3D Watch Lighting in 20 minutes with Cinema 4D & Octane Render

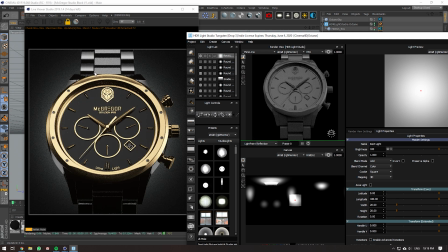[11:08]
bit of time to light but next section is the section here so I might just add in a flat light there
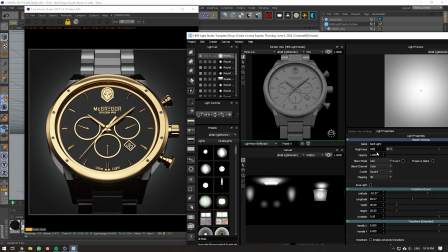[11:12]
and then just reduce the brightness see how that works
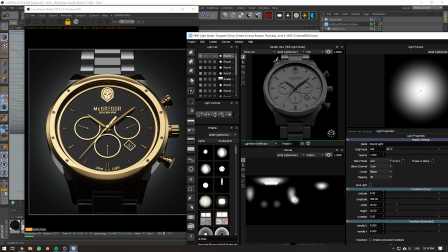[11:17]
I don't like that so maybe adding in a soft light in the middle here might look better turn that down I'm not sure if I like that at all or not let's turn this back up to 100
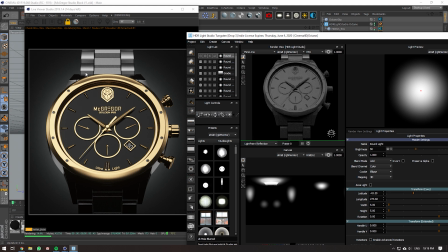[11:39]
no so this in this case you might want to try and bring that out in photoshop or do something
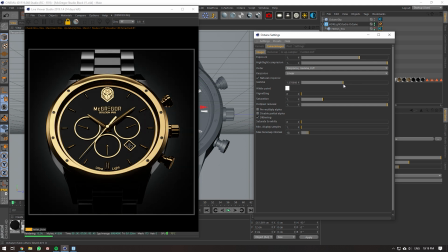[11:46]
different i'm going to do a little bit of color grading in here just so you kind of get an idea of what you might look like in photoshop if you start to add in
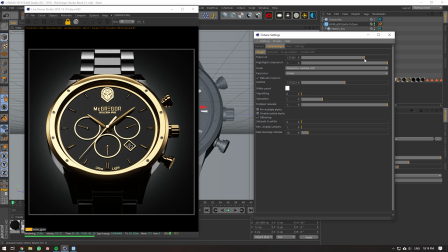[11:54]
contrast and stuff like that so this is maybe a little bit strong on the contrast side but kind of like that
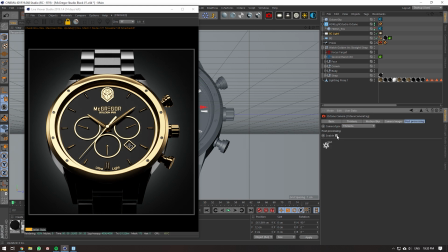[12:03]
and then And I'm also going to reduce this a little bit because that's also a little bit strong. Cool. And you also want to make sure that your background lights is a flat white color.
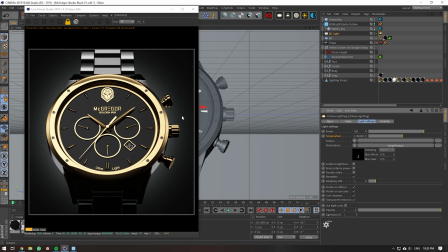[12:21]
In this case, it's got a little bit of color. So in Photoshop, you can just run out a mask and then remove the saturation from the background.
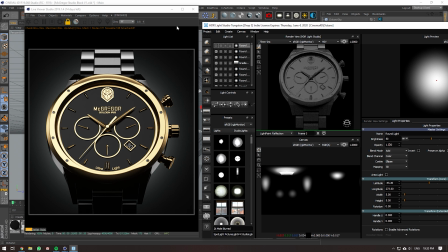[12:31]
yeah I kind of want to add contrast there but this again is better to do in Photoshop so let's skip to the bottom section now um here we're going to do the same gradient setup here so we're just going to duplicate this gradient light and move it down to the bottom cool so
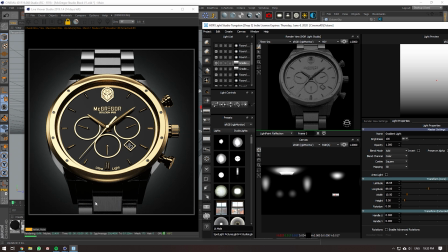[12:44]
this already looks really good it's adding in a lot of detail on this section so you can duplicate it again bring it up a little bit bring it up like so that's kind of looking okay this might also
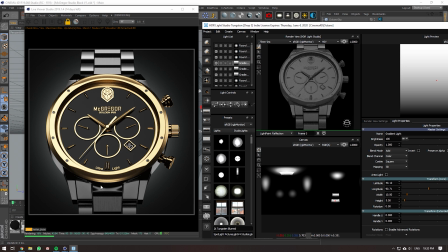[13:00]
be material thing or your geometry thing I'm not really liking how these reflections are looking here and this also kind of looks flat so maybe making this height let's go five maybe making this a little bit smaller no
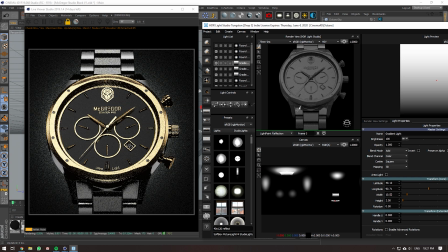[13:20]
where is the right control for this thing see I'm trying to have a bit more of a gradient here so that's what I'm trying to reduce that
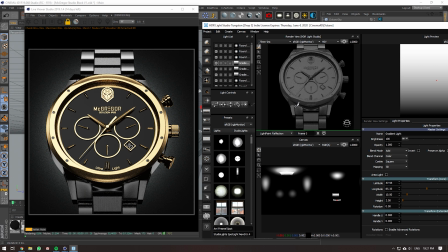[13:35]
might look a little bit better okay so if I maybe move this light up a little bit
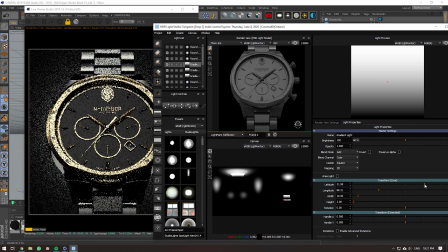[13:43]
this way that's too much down down down so this is where I might start to micromanage and lighting can take a long long time trying to make those decisions the right way
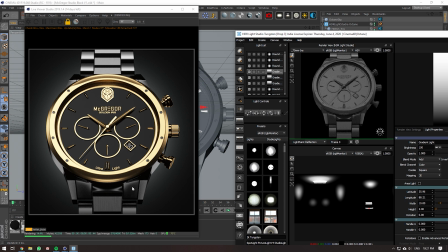[14:00]
so something around there is a good balance so this bottom one might need some compensation because it's a little bit brighter than this top section here so I might make this a little bit darker just to compensate and then once you've got all these lights in you start balancing them out so here you can kind of see there's a lot of exposure at the top and there's not so much exposure at the bottom
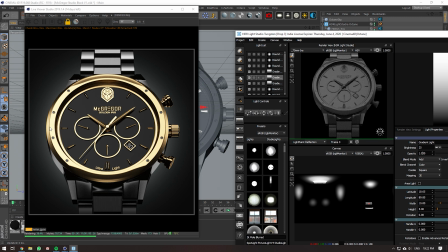[14:19]
so you might want to reduce that also depends on when your focus is if your focus is on the center of the swatch that means maybe these lights at the top should be reduced so you don't want the the top part really bright because then that's where your eyes automatically are going to
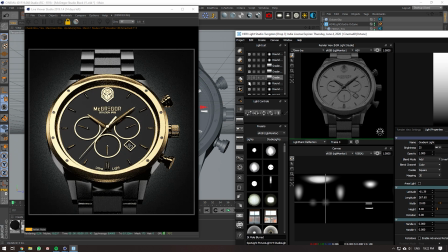[14:33]
look so you might want to reduce some of the exposure going on at the top there so if I can find this light that would be great I'm just trying to find this light at the top there which I can't seem to find yeah